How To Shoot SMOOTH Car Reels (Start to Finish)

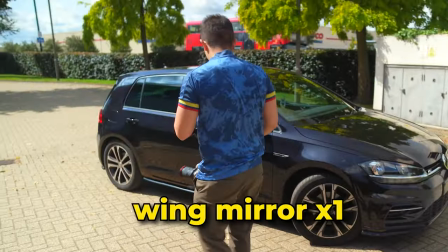Just make sure that there's a focal point all right it could be the wing mirror it could be a wing mirror right wing mirror you see the principle applies i'm
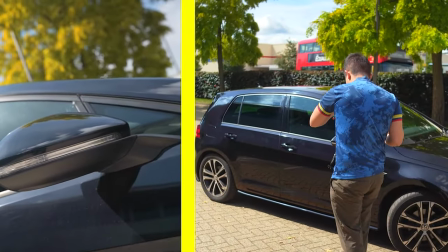going around and i'm coming towards it or i start close to it and i'm walking backwards okay when i'm actually filming a car
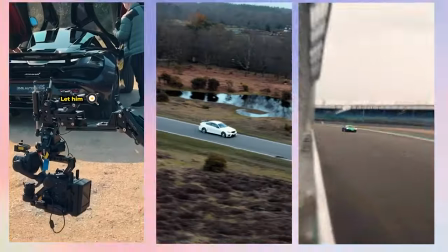properly for a client or something i like to do the shots over and over again before i even press record just to make sure that i have the movement right and not just improvise but obviously when you get to my level right level 300 xp you can just do it from the get-go
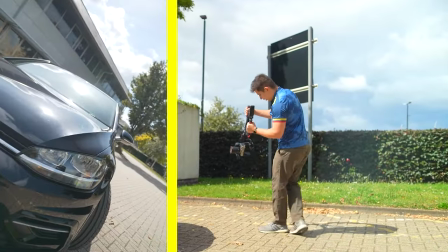but don't just focus on one side of the car do the same thing for the other side so you can start the headlight here move backwards and turn you can see
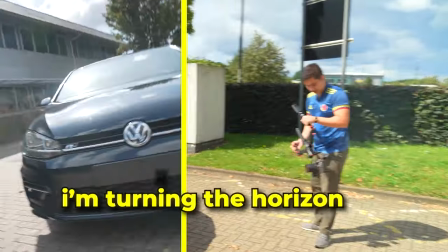that i'm actually turning as i'm moving i'm turning the horizon as i'm moving and i'm not just kind of going back straight and turning i still do that but it just adds another level of movement and when you combine two levels of movement so for example in this case
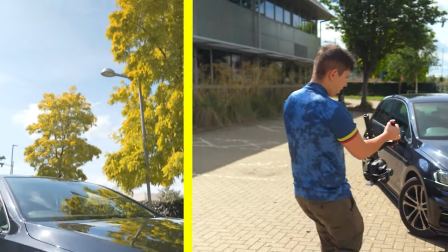the changing horizon and the moving forward and backwards it just looks more dynamic in my opinion i don't know okay so now that i've done some
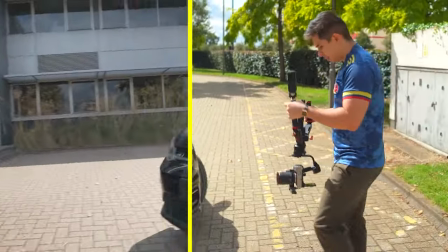wide shots now it's the same thing but much closer so if your car has a nice badge like this one here you know we can start up close or we can
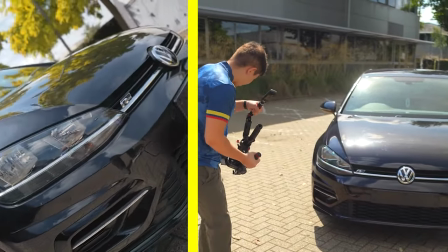move around like this or we can do an orbit shot so we can go around it and this is great because if
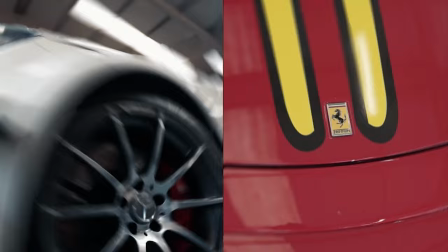you want to use after effects to track your objects i really call locked on effect it's much easier when you keep everything in the center really turn your horizon
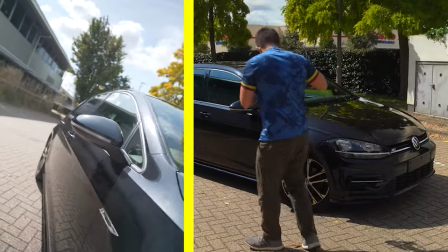what you want to avoid is turning and then moving or moving and then and then turning because it looks shit when you do the
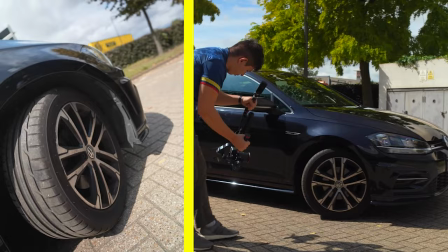speed ramps trust me trust me daddy you want to change the perspective so here i'm starting quite high up i'm going down and i'm tilting the camera up to look up so there what do you have so now if your car has loads of details tiny little fins here then you start to
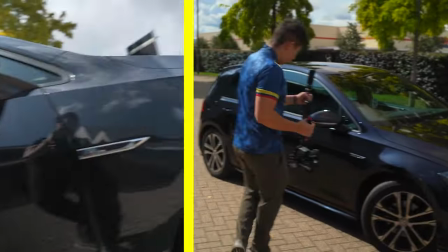get those much closer you start to really get in there like you got a logo here same thing so now that i've done these shots now what
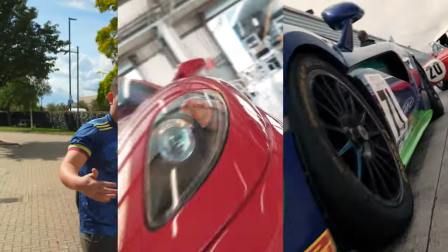i'm going to do is go from one place of the car to another place of the car you want to think about the momentum of the
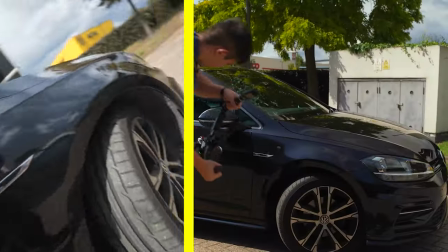video you don't want to kind of come like this and then have to turn the camera and then go down right because there's a lot of changes in motion if
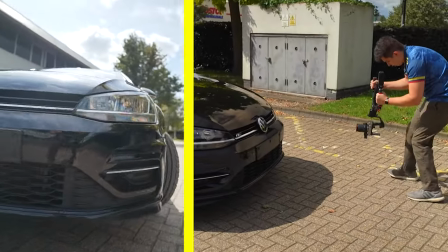i start for example say i go towards the headlight like this from here i want to go to the volkswagen logo and i'm
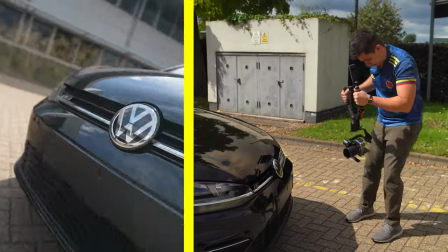following the same motion i'm now going to go to the logo like this and then if i want to i can then readjust like that like bruce lee said yeah flow like water okay so he goes
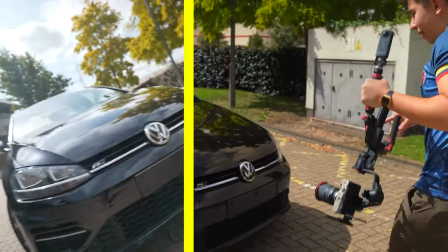headlight logo logo and this basically warms you up for doing the robot shot you're going from one side to another and in the robot
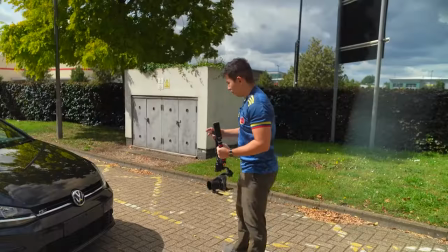shot it's just doing it for different locations with different perspectives so for example if i'm doing a one of those robot type shot i might walk towards the logo
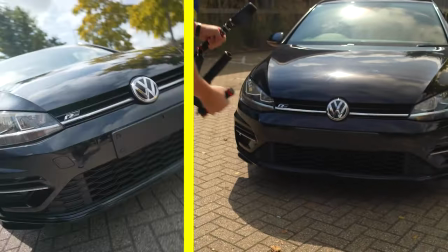like this then i might turn look up like that feel like kendrick lamar
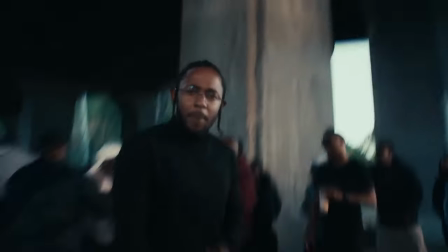music video you're making these really extreme changes in perspective pretend you're a robot i'll
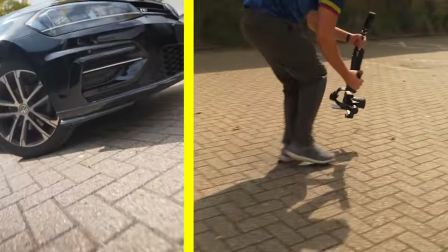do another example i can come up to this side piece here go
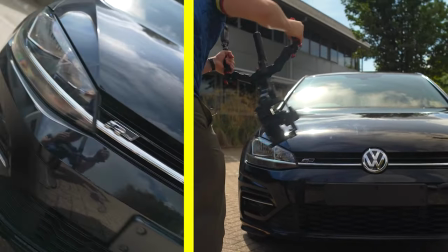to the r-line logo then go to the wheel like this
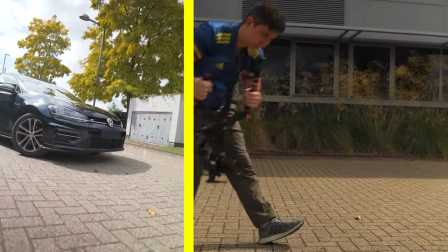and then i can end on a wide shot of the car okay from this point once you've done these shots you can experiment with whatever
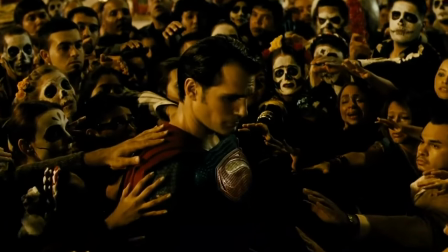you want you can fly around the car like your superman you know what i mean you can try different things but if you do that at the end you've at least got a selection of shots that you can make a video with if you do that at the beginning you're gonna get all lost and you're gonna get upset when you
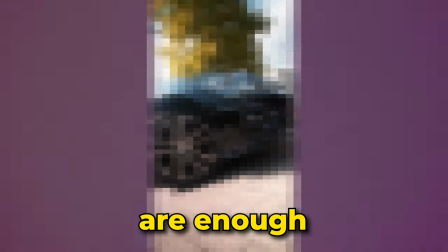get on the computer so all these shots are enough for you to make a pretty decent edit but before every
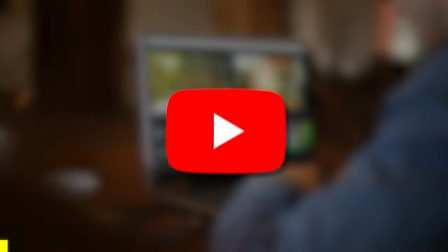great edit you need great music and if you make videos for clients or on youtube you're going to need royalty free music that also makes
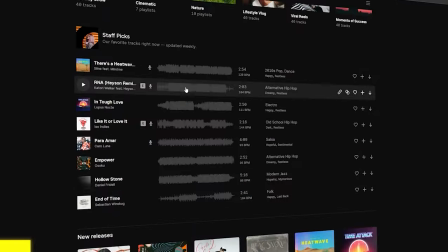your head which is why i recommend epidemic sound the epic library with over 40 000 tracks and 90 000 sound effects,
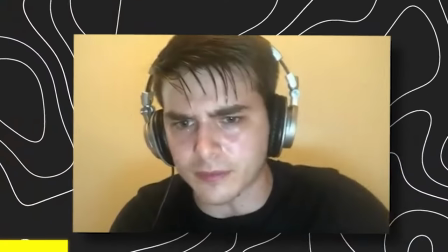the place I use for my music and sound design in my professional project. But are you sick of spending ages on finding the perfect song?
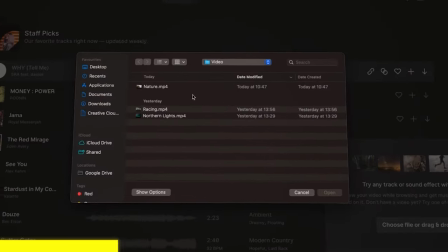Well with their new Soundmatch feature that time is slashed. Simply upload your video and get matching music recommendations in no time.
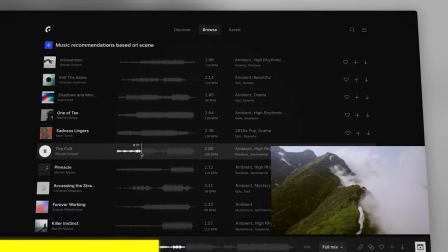Soundtracking like a pro has never been easier.
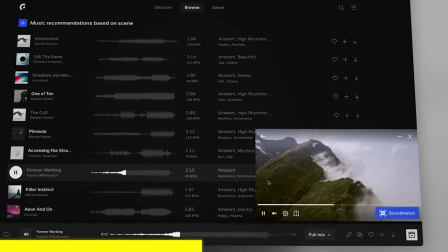Soundmatch analyzes your videos tone, mood and rhythm delivering a curated selection of soundtracks that takes your video to the next level.